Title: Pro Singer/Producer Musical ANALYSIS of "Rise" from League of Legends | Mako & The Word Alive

You ready?
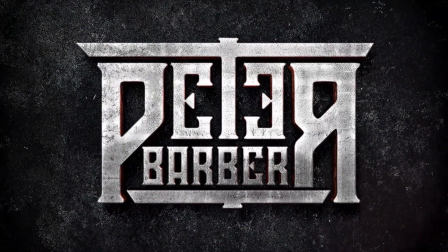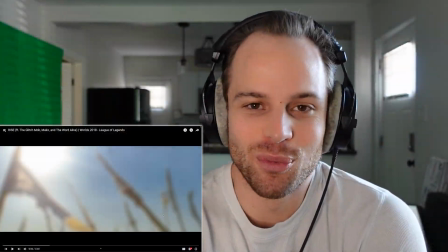18s
Hi everyone, welcome back to the channel.
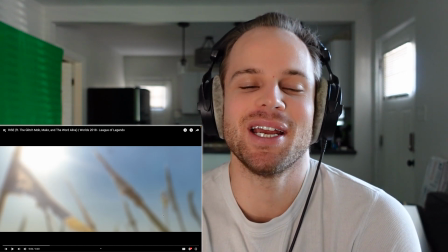21s
I am Peter Barber, professional opera singer and music producer, and today we're going to be checking out and breaking down Rise.
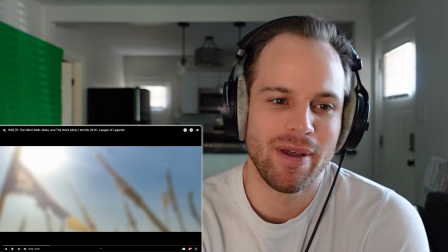28s
This is by the Glitch Mob, Mako, and the Word Alive.
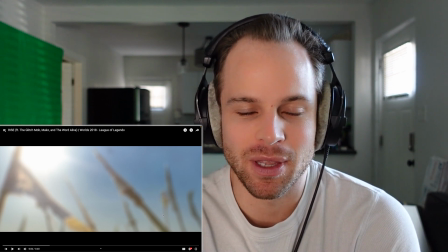31s
This is the 2018 League of Legends World Anthem that I believe Mako wrote, and Mako has become a friend of mine.
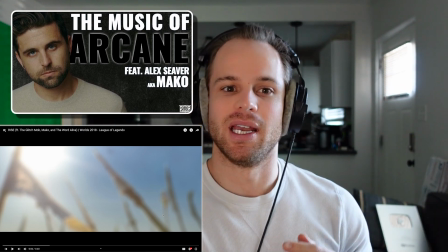38s
He was a guest on my podcast. I'll leave a link to that here, and we've been chatting about music and stuff ever since.
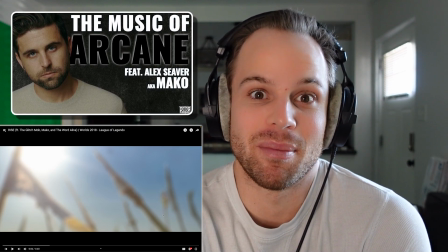44s
So I'm really happy to dive into this masterpiece that he made for League of Legends.
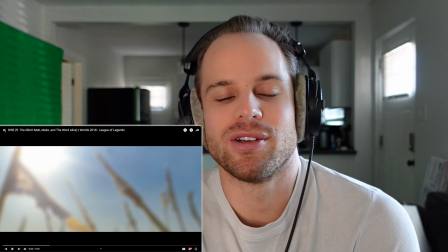49s
Guys, this is a reaction and analysis, so I will be pausing primarily to talk about vocal technique, although in this one,
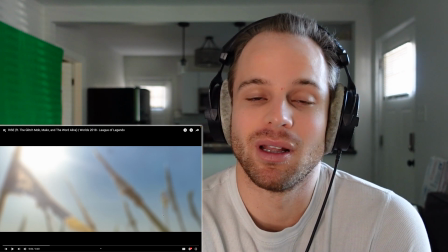56s
given my background with music production, I'll be talking probably a lot about the music production and the audio engineering as well,
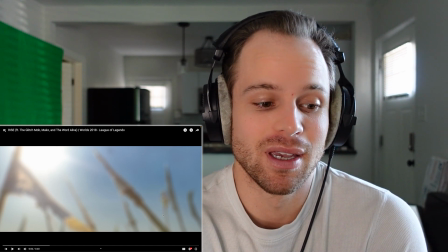62s
maybe even more than the vocals. So without further ado, let's get into it.
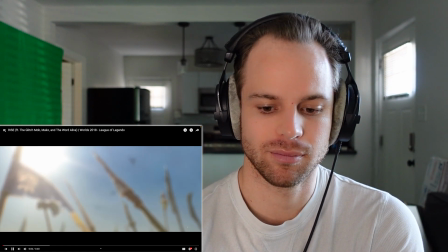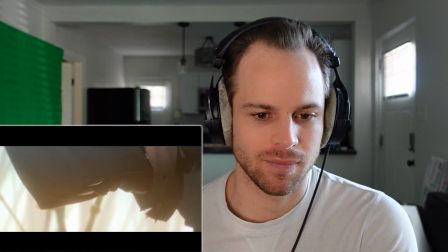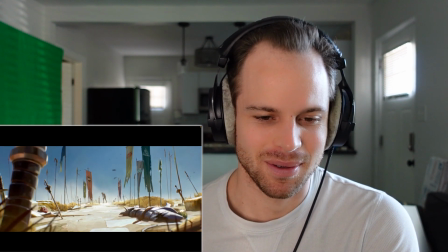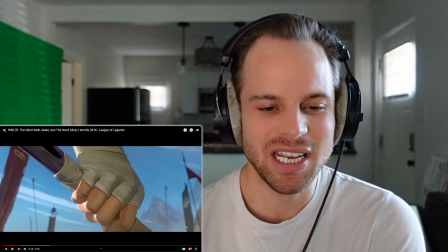85s Welcome to the world. No.
God, even just that intro now, it doesn't seem like a lot's going on there.
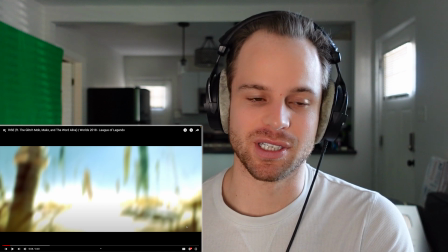91s
And comparatively, there is not much going on there, but we have this really cool
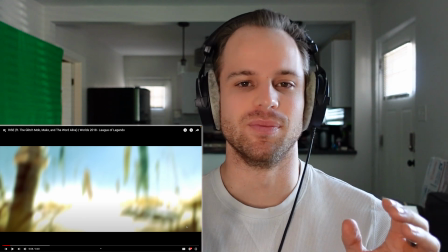99s
synth going on. And then what also these animators do such a good job of is timing
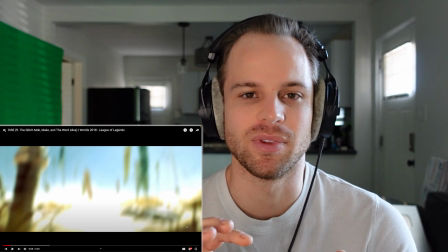105s
the visual elements with kind of the perfect sound effects.
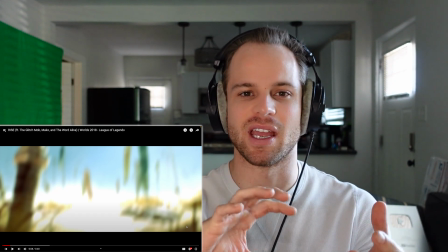109s
So you watch as like light is shimmering across this character's face, how they have these perfectly timed sound effects that you've got to remember.
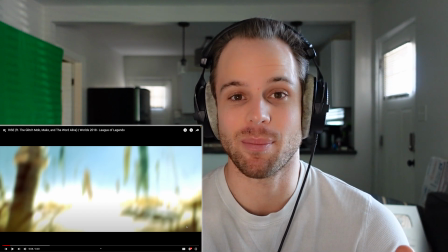117s
The thing about animation is that nothing's actually happening. It's all animated. It's made out of nothing.
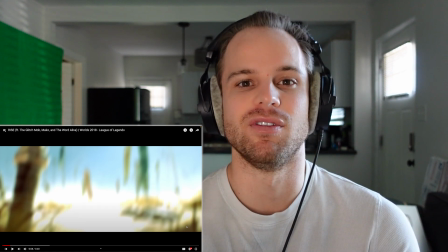121s
So they're creating this world, and part of making this world convincing is to have those sound effects perfectly match what you're seeing on screen.
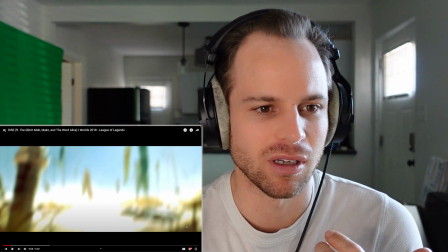130s
So synth, sound effects, and then of course we get into the first verse, which I believe Mako is the soloist on.
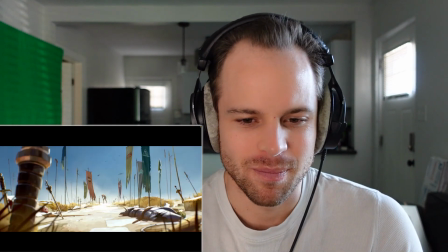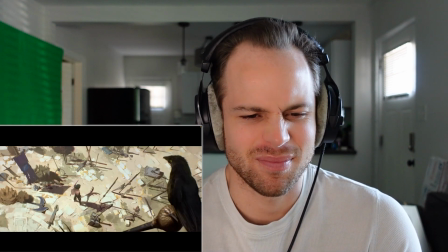144s Welcome to the world, no heroes and villains.
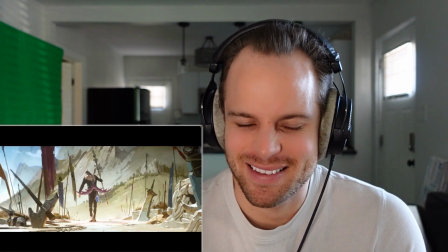149s Welcome to the war, we've only begun.
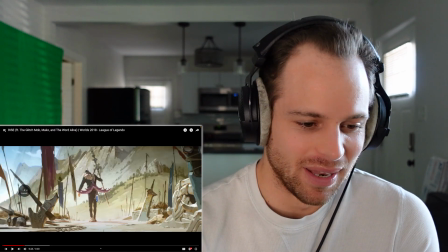154s So pick up your weapon and face.
So that synth that started in the beginning, that keeps going.
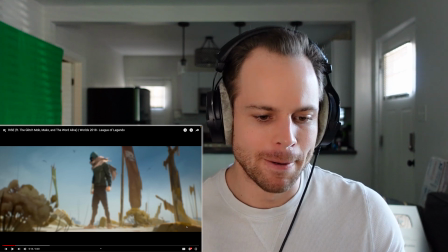161s
Obviously we get a nice kick snare. We get that coming in, and we also get...
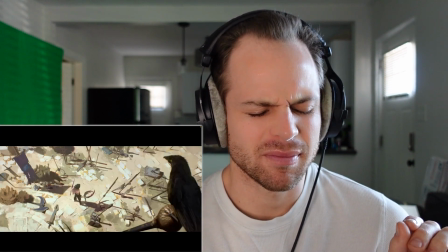171s Welcome to the world, no heroes and villains.
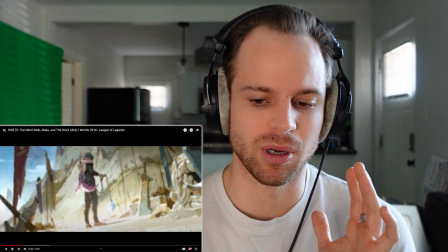176s
It's a lot of that. We have the lead vocal right in the middle, which I'll talk about in a second. We also have distorted vocals intentionally pitched down,
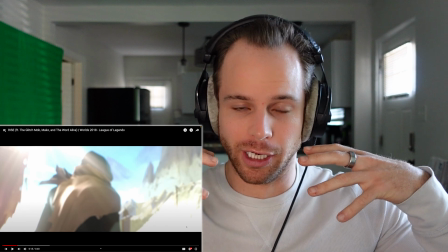184s
and they get this kind of over-darkened, like almost fake monster-y sound to them,
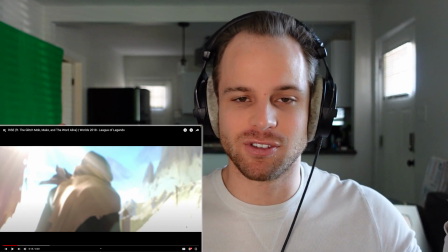189s
and those are kind of panned out left and right into the stereoscopic image.
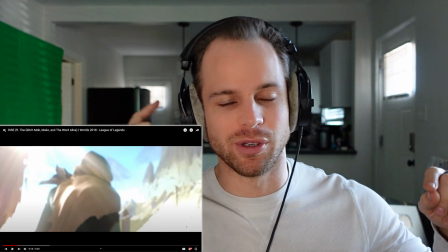195s
That's kind of where you're hearing the sounds from left to right. You'll hear some stuff in your right ear, some stuff in your left ear.
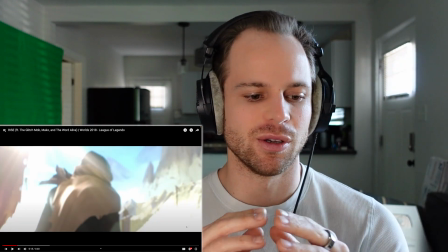201s
That's the stereoscopic image.
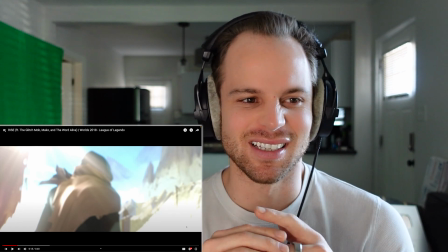203s
And so there's some distorted vocals there as well, which kind of adds this almost like mysterious atmosphere.
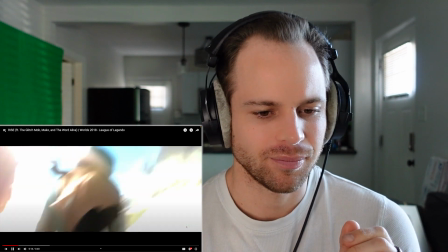211s
It's kind of dark atmosphere around the lead vocal.
Welcome to the world, no heroes and villains.
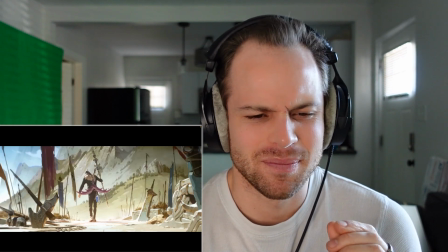219s Welcome to the war, we've only begun.
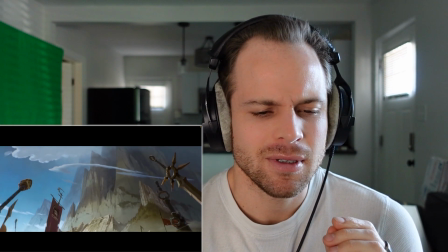224s
So
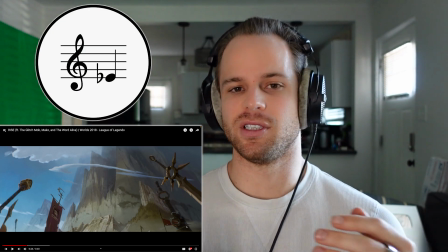227s welcome.
So starting up on E flat 4, this is obviously, you know, just upper middle voice for Mako, who is naturally,
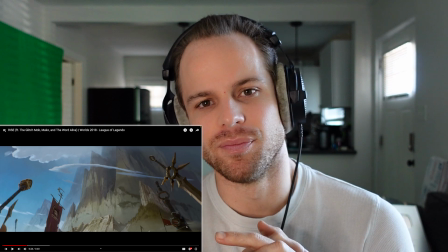234s
I'd probably naturally call him a baritone, maybe high baritone.
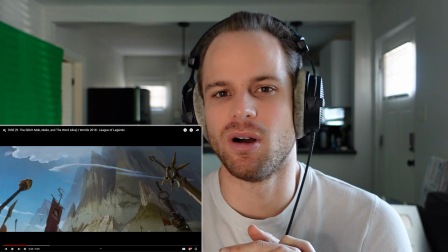239s
I wouldn't call him a natural tenor.
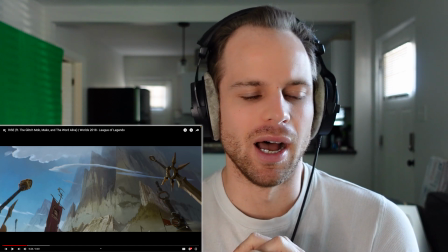241s
I wouldn't call him a natural bass. His voice is pretty naturally right there in the middle. So this isn't super high for him yet, but it is definitely in that upper middle range.